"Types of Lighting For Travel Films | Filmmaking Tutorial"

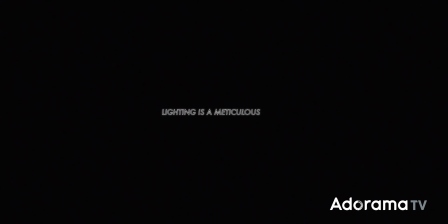Lighting is a meticulous craft.
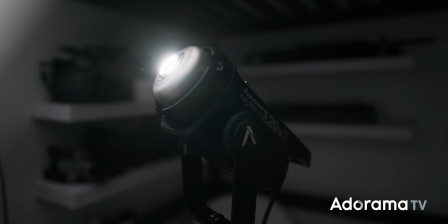Just setting up a single shot could involve powering and positioning several large studio lights,
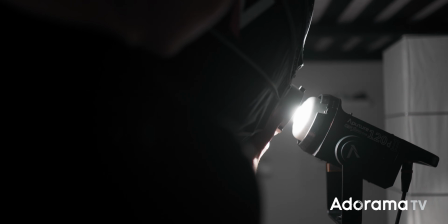using a range of different modifiers on those lights,
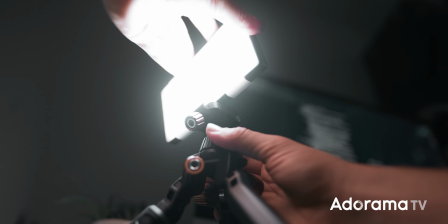and constantly making refinements to the position and intensity of those lights.
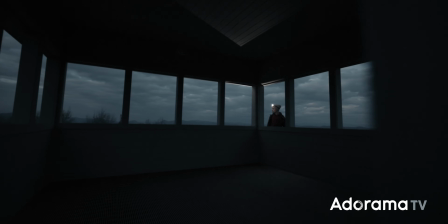And that works for a shot like this one, but if you're shooting outside or you're traveling somewhere to shoot, you usually don't have that luxury.
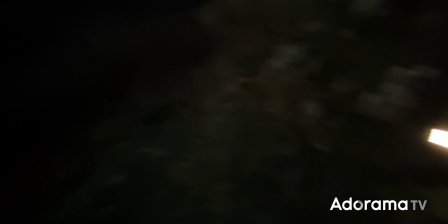So you need to know how to work with what you have, which could be a small LED light panel,
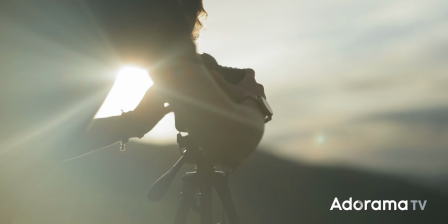it could be your car headlights, or it could even just be the sun. My name is Aidin Robbins, I'm a filmmaker and YouTuber,
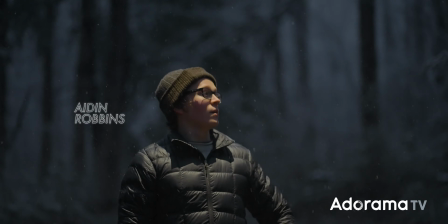and in this video I want to break down a bunch of different ways that you can work with and make
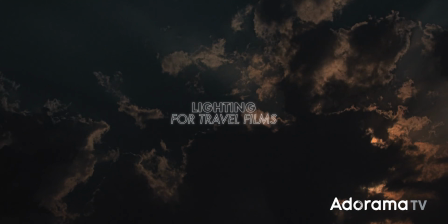the most of those limited lighting options when you're traveling. This video is going to be divided into 3 sections. The first being probably your primary light source when you're shooting on the road, natural light.
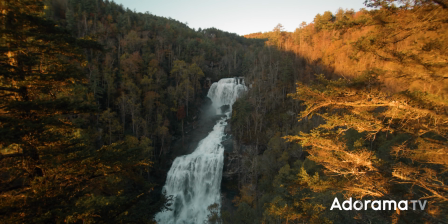The weather has probably the most noticeable impact over how your natural light footage appears.
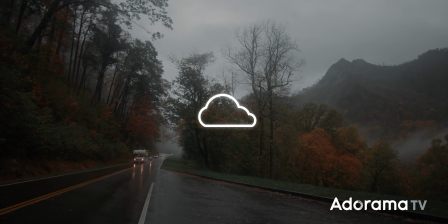If you're shooting on a cloudy or overcast day, you can get wonderful, perfectly soft ambient light.
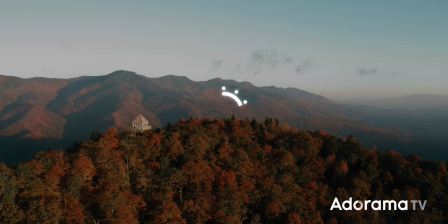But if you're shooting on a much harsher, clear day and the sun is directly overhead,
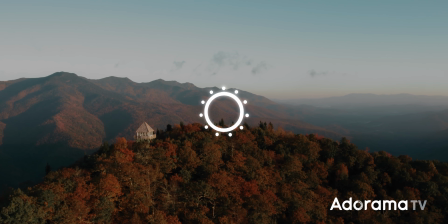you can get some pretty terrible, very difficult to work with lighting conditions. But at the end of the day, this isn't really worth worrying too much about because you don't have any control over it.
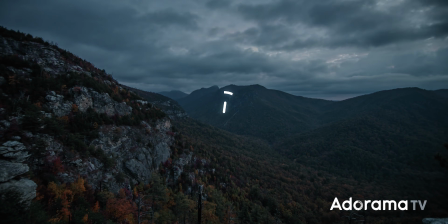So you just need to learn how to work with it. Time of day can also have a pretty noticeable impact on natural light,
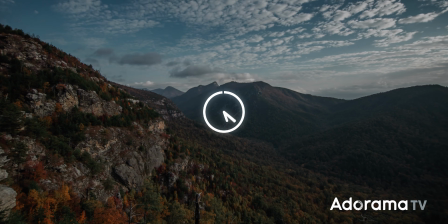so it's typically best to avoid shooting towards the middle of the day when you get that really harsh, directly overhead light.
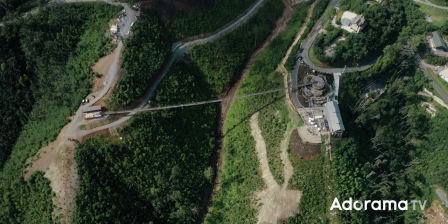It creates really harsh, just unflattering shadows and lighting overall.
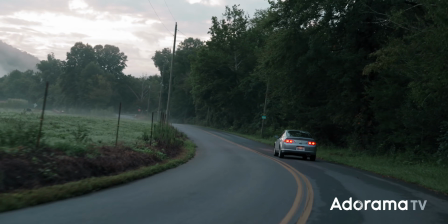So it's typically best to try shooting earlier and later in the day when possible.
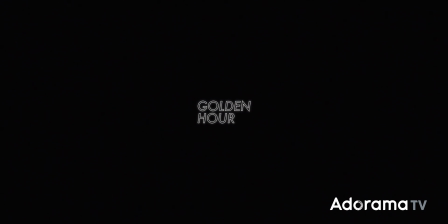Golden hour is the time right after the sun rises and right before it sets, when you get softer shadows and more directional light from the sun.
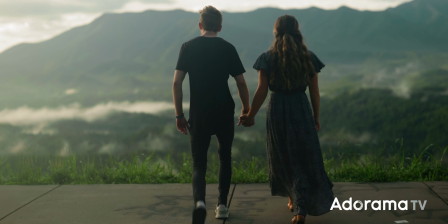So it's a good one to get a softer, more flattering, kind of warm look in your footage.
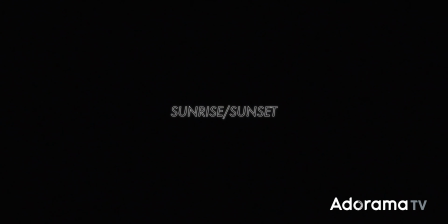Then you have sunrise and sunset itself, which is a bit of a loose cannon. It can be amazing, but it can also be disappointing.
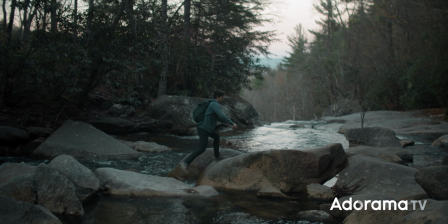So it's not something to really bank on for your footage.
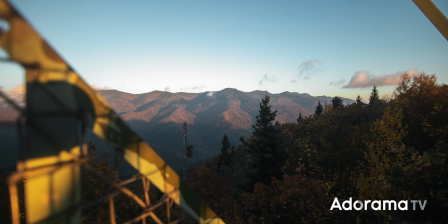It's more just an added bonus if you do get a nice banger sunrise or sunset,
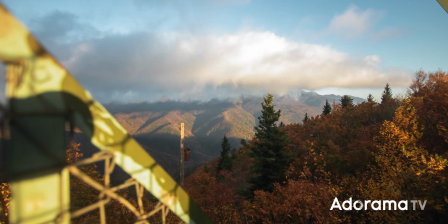but not something to count on for your shot list. And finally, the most slept on time of day to shoot, blue hour.
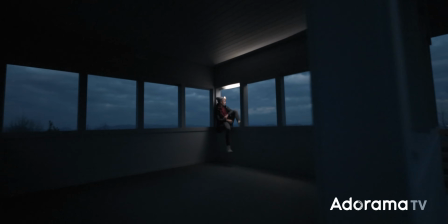Right before sunrise and right after sunset, when you still have enough light to shoot,
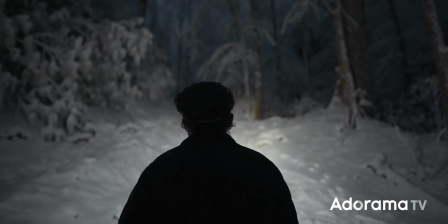but it looks very dark and kind of dusky and has a nice blue cast over everything. Blue hour is great for a couple reasons. First of all, it just looks really pretty.
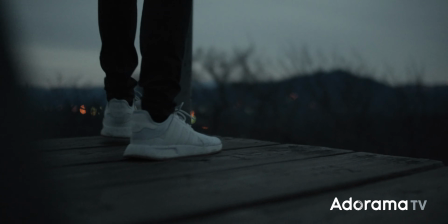You have that nice blue cast, which can create some color contrast, and you have that nice dark ambience to the scene,
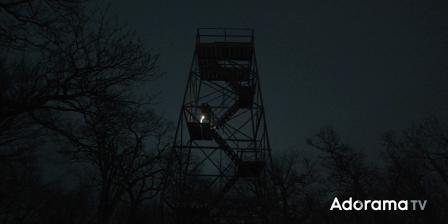so any lighting that you do add in will really pop off of that natural light. But it's also the only time of day that you can really count on.
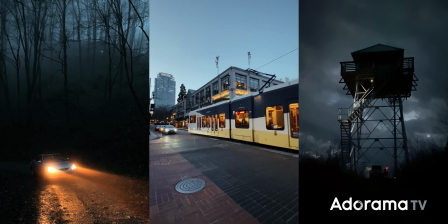So whether it's completely clear or it's completely overcast, you're always gonna get that blue cast around blue hour,
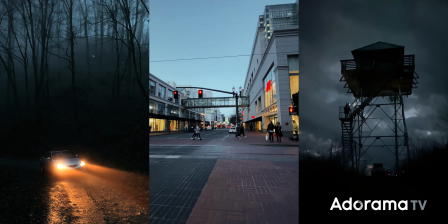unless there's some natural anomaly that I don't know about and something just goes wrong. But for the most part, blue hour is a short, beautiful little window that you can always count on to get some really good footage. There are also a few things you can do to modify and work better with natural light if it's not working for your scene.
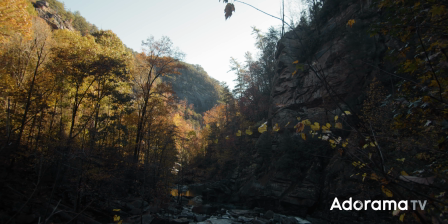If you do have to work in that harsher, more directional light, for example,
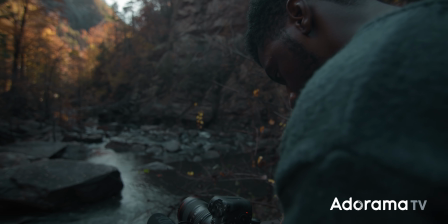you could try just going in the shade if there is shade in the location you're shooting at, and this will just give you more even,
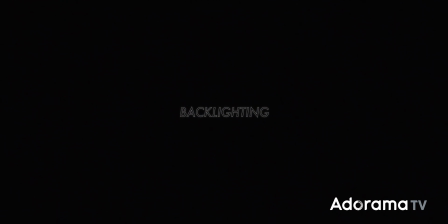soft lighting on your subject. You can also try backlighting by placing the subject between the sun and the camera.
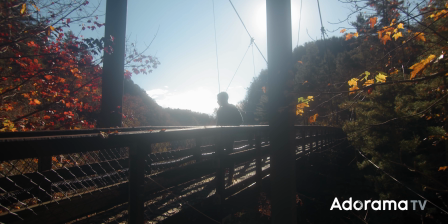This just gives you more depth and contrast and makes for a more cinematic look overall.
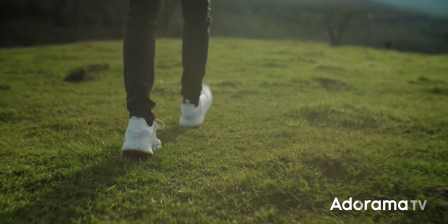It's pretty much the best way to work with terrible, harsh lighting and make it look less awful. You can also try bringing along a bounce or reflector so that you can bounce some of that natural light back onto your subject, or soften that light with the diffuser before it actually hits your subject. Now let's move on and talk a bit about practicals.